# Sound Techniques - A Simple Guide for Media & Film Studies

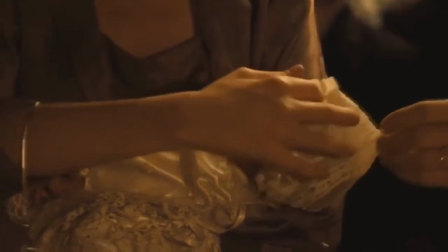that is going on on the screen this is from the film godfather but then what we do
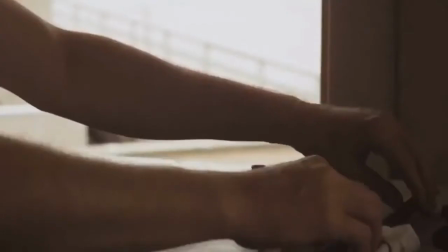is we change to um another scene or a series of scenes actually where
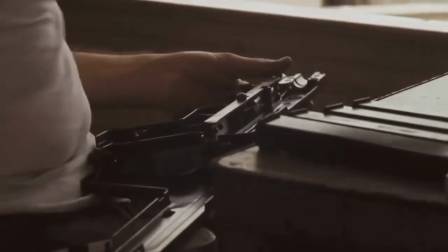people are being killed but the sound from christening
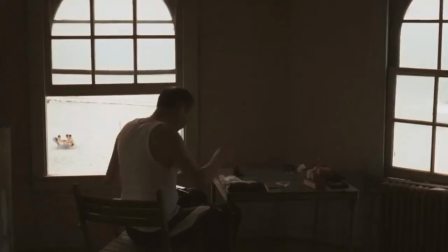is still being heard across the scene that is on the screen so we
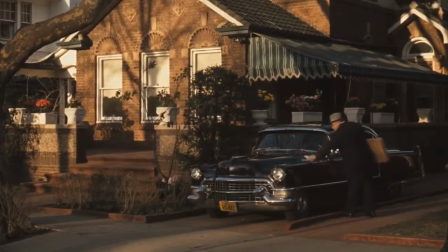can't see the christening but that christening sound is over the top of these um killing scenes and adds to a theme there's
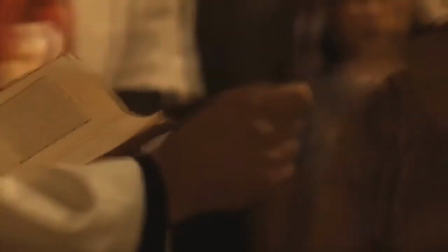a meaning there's a reason it's not an error the editor didn't do it by mistake sound mixer didn't leave it on there by mistake it's to highlight something and in this
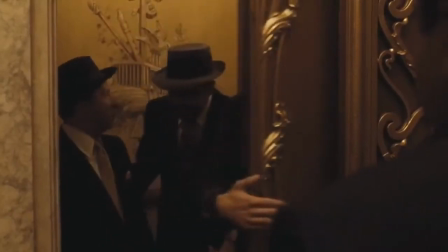particular example i guess the christening the noise and the sound of the christening and the religion and the kind of
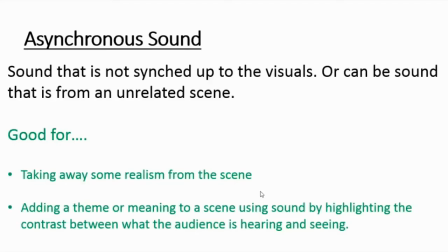traditions of religion are highlighting the contrast between what the audience is hearing and seeing a baby being born life coming into the world and religion and the talk about protecting life is a
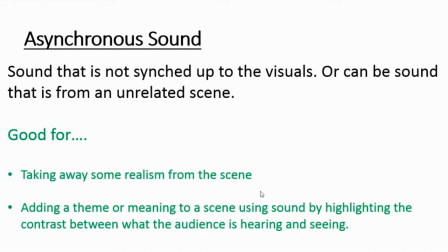contrast thematically with the sounds of people being murdered so sometimes asynchronous sound can help to
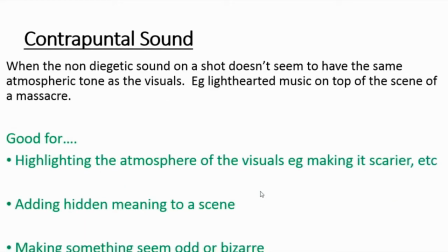add to that meaning contrapuntal sound is very similar to asynchronous sound It is when the non-diegetic sound on a shot, so the music in particular, does not seem to have the same atmospheric tone as the visuals. So, for example, you might have lighthearted music on top of the scene of a massacre.
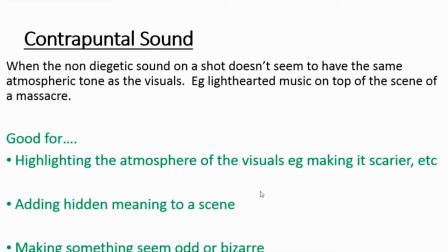There's a scene where a character in Reservoir Dogs is torturing another character and he even cuts his ear off. But the music that is on the top is quite a lighthearted, fun song on the radio.
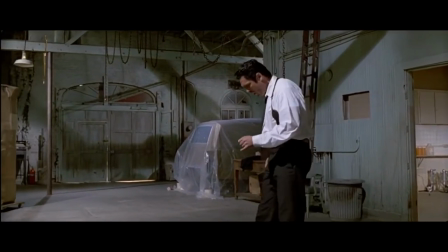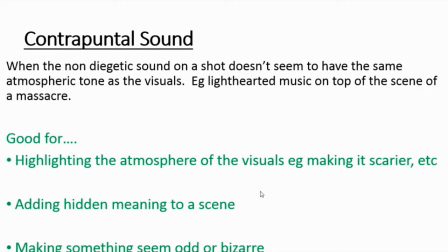And it's very weird because you're hearing this quite lighthearted tune with the visuals of somebody being tortured. And again, that kind of highlights the atmosphere of the visuals. It makes it almost more torturous. It makes it more graphic and almost more scary. And it adds maybe a hidden meaning to the scene.
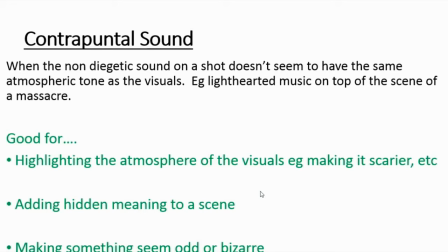So, for example, in the Reservoir Dog scene, it highlights the fact that the character doing the torturing is perhaps a little bit crazy. Maybe he's enjoying this torture a bit too much. The fact that he seems to be listening to this quite light hearted music. There's a very famous opening scene to the horror film The Shining,
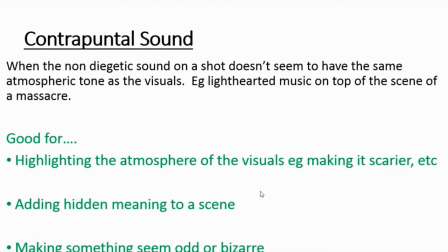where a family are driving to a beautiful hotel in amazing landscape,
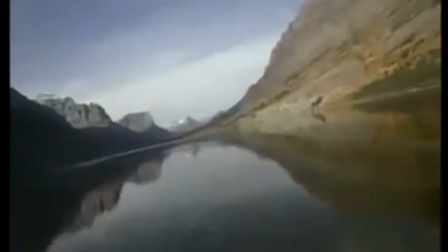kind of mountains and beautiful scenery. but the music you're getting on top
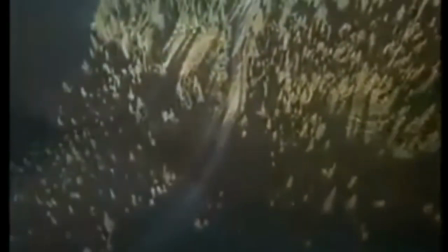of the scene is really quite scary and dramatic and ominous.
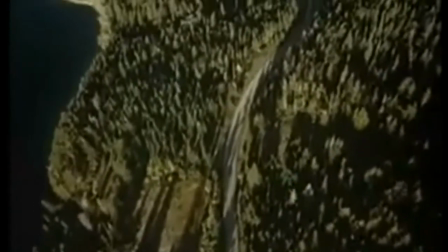This contrapuntal sound, it helps to add some meaning.
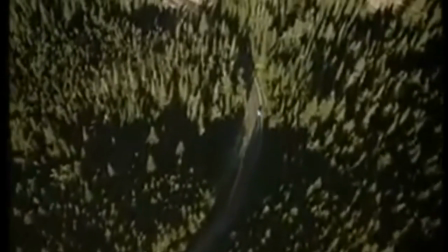It makes the situation seem odd. We know something bad is going to happen because we are seeing this beautiful
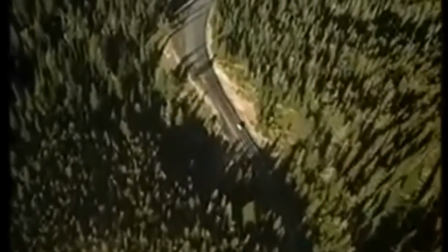scenery and a lovely family in a car but with quite terrifying music.
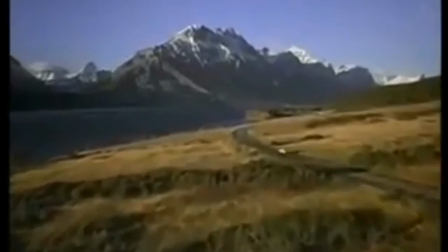So the contrapuntal nature of the sound highlights the fact and perhaps foreshadows the fact that something bad is going to happen later on.
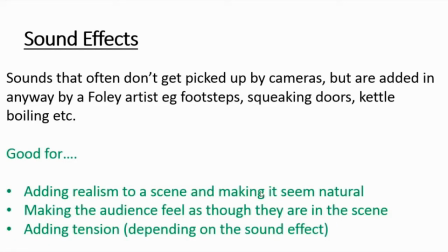Sound effects are sounds that often don't get picked up by cameras. You will notice this if you've ever filmed with your mobile phone, it doesn't pick up sound that's particularly far away. But a Foley artist, their job is to add those sound effects back in. So for example, footsteps on floors or squeaking doors or a kettle boiling or a doorbell, for example.